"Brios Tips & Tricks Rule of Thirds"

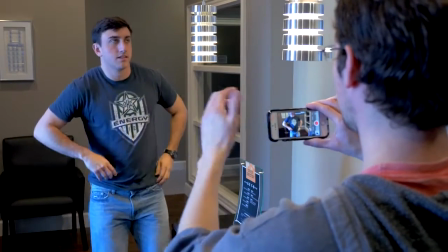[0:00]
If you picked up your phone to take a photo or record a video of someone, where would you place the subject on the screen?
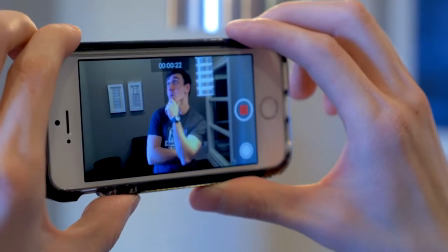[0:06]
Most people would answer in the center. Hi, I'm Paulo Simoes, and today I want to share with you a tip that will make your videos and photos look a lot more interesting.
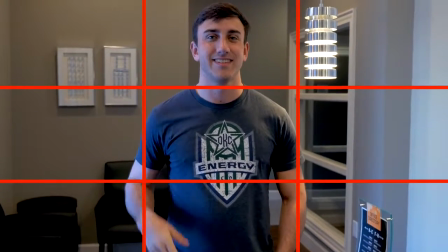[0:15]
It's called the rule of thirds. Divide your screen into quadrants and place your subject or main objects along the lines and on the intersection points.
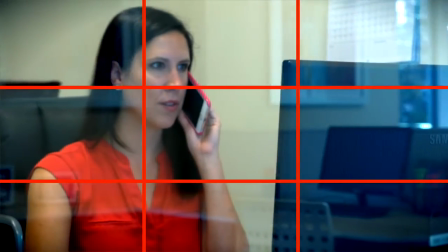[0:23]
Take a look at this video we produced for a realtor.
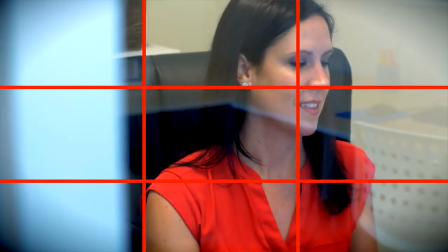[0:26]
We place the subjects on the vertical lines and then their eyes, which are the main point of focus, at the intersection points.
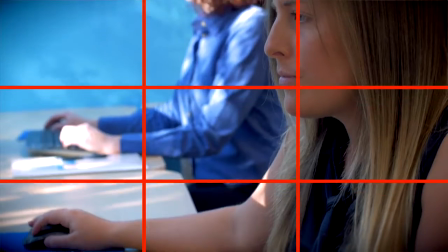[0:33]
Make sure there's something interesting on the opposite vertical line to balance the shot. Movies and TV dramas do this all the time. Follow the rule of thirds and see how your photos and videos will become a lot more interesting. And make sure to check the Smart Choice Realty video at the end. I'm Paulo Simoes, and I'll see you next time.
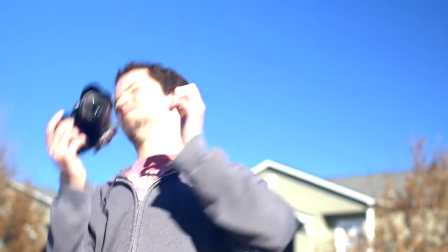[0:54]
Has anyone ever told you, don't shoot against the sun, it will ruin your shot and the camera? Hi, I'm Paulo Simoes, and my tip of the day is embrace the sun. Here's what we did on an outdoor shoot at a basil farm.
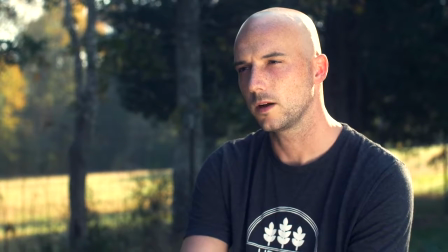[1:07]
For the interview, we used the natural sunlight to create the backlight and a light reflector to brighten the subject's face.
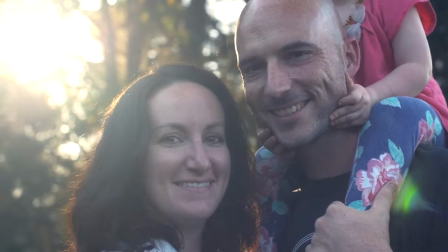[1:14]
Notice the sun flare on these beautiful shots of the family playing together and the basil plants.
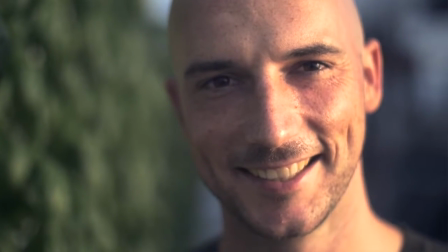[1:19]
We used the sun to create a warm look and feel to the project. And here's my favorite shot of the day.
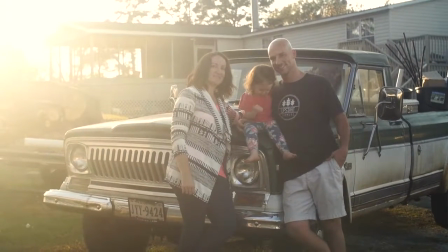[1:26]
The family with their old truck and the sunset as a backdrop. So put on some sunscreen and be creative. The sun can be your friend. For more tips and tricks, visit briosmedia.com and make sure to check the full-length vignette of American Heartland Acres at the very end. I'm Paulo Simoes. See you next time.
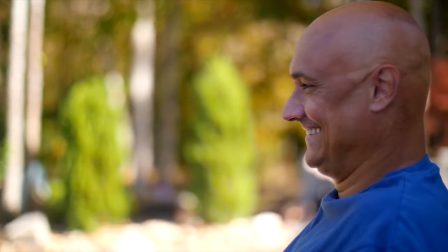[1:46]
Have you noticed on movies and especially TV commercials how some shots have very blurred, out of focus parts? So why the blur? Hi, I'm Paulo Simoes, and today I'll be showing you how to use depth of field to bring attention to a subject or an object.
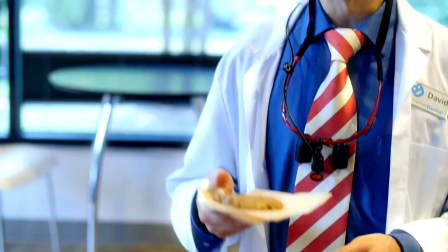[2:01]
Here's a dental clinic project we did. On this scene, we see the dentist handing a freshly baked cookie to his young patient.
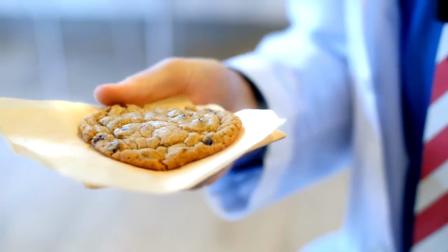[2:07]
We created a very shallow depth of field, meaning that only a narrow portion of the video was on focus,
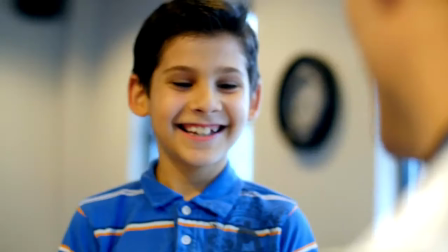[2:13]
so that our attention is on the cookie and then on the boy as he walks into focus.
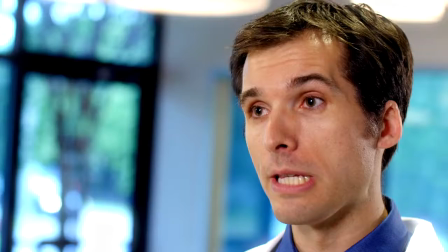[2:19]
We see the same effect during the dentist interview. The background is blurred to help us keep focus on the dentist and nothing else. For more tips and tricks, visit briosmedia.com and make sure to check the full-length vignette of Better Dental at the very end. I'm Paulo Simoes. See you next time. Hi, I'm Paulo Simoes, and today I want to introduce you to our little friend, our silky smooth jib arm. It's one of my favorite pieces of equipment. Do you know why? Because it makes our videos look absolutely fantastic.
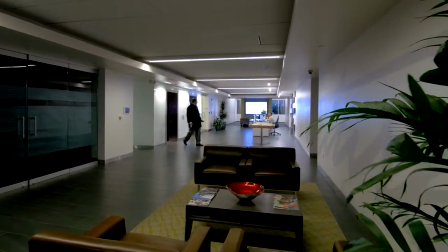[2:49]
Check it out. Our jib arm is unique because it allows us to be very creative with the movements of the camera,
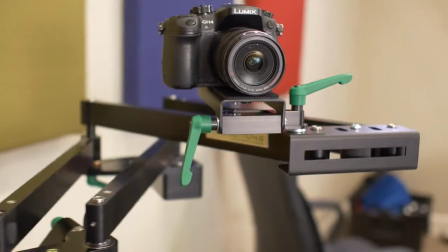[2:56]
starting with the very popular horizontal sliding movement that you see in films, TV dramas, and even interviews.
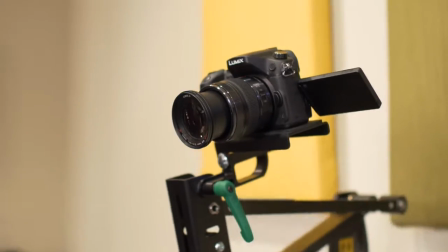[3:03]
We can also create vertical and even diagonal movements.
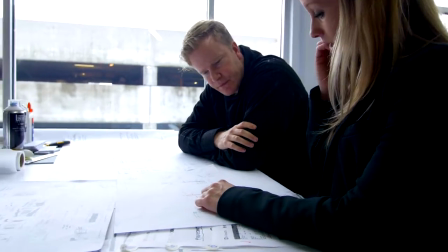[3:06]
Here's my favorite though, the horizontal curve that allows us to move around a subject while staying focused all the way.
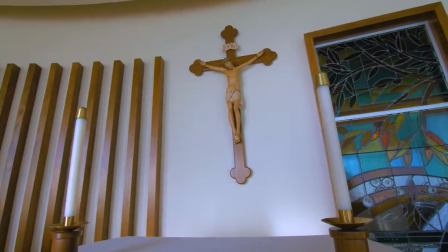[3:13]
We use our jib arm in almost every project and we love it.
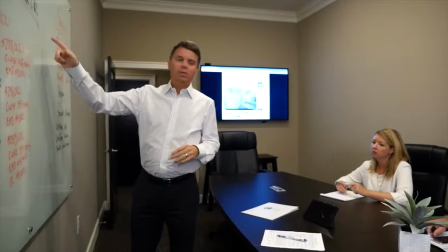[3:17]
The types of lenses that we use will also change the look of the shot, but that's a subject for another video. For more tips and tricks, visit briosmedia.com and see more of our jib arm in action at the very end of this video.
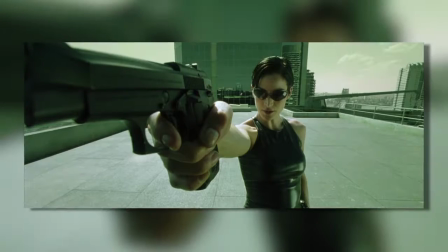[3:31]
I'm Paulo Simoes. See you next time. Have you noticed how films and TV shows have distinctive looks?
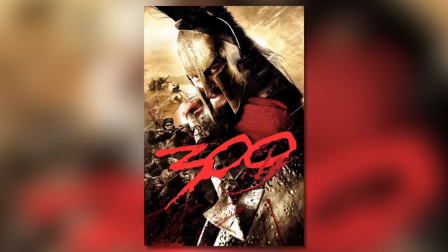[3:38]
Think of the bright orange look of 300 and the dark bluish underworld. Hi, I'm Paulo Simoes, and today I want to introduce you to color grading, the process of changing and enhancing image colors.
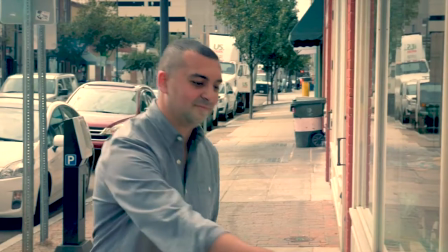[3:50]
Color grading is one of the last steps in post-production. What you may not know is that most professional video and film productions are shot flat,
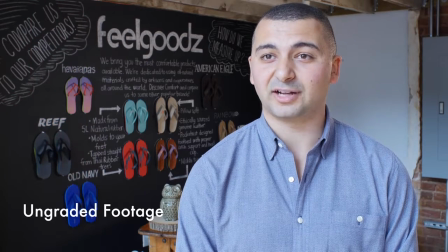[3:59]
meaning that the images look washed out and have very little contrast, sharpness, and saturation.
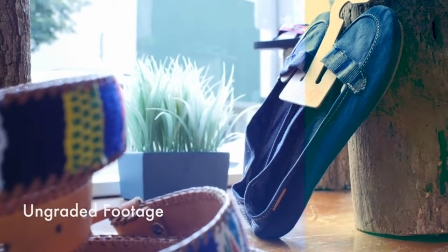[4:05]
This gives us more room to manipulate the images and the colors.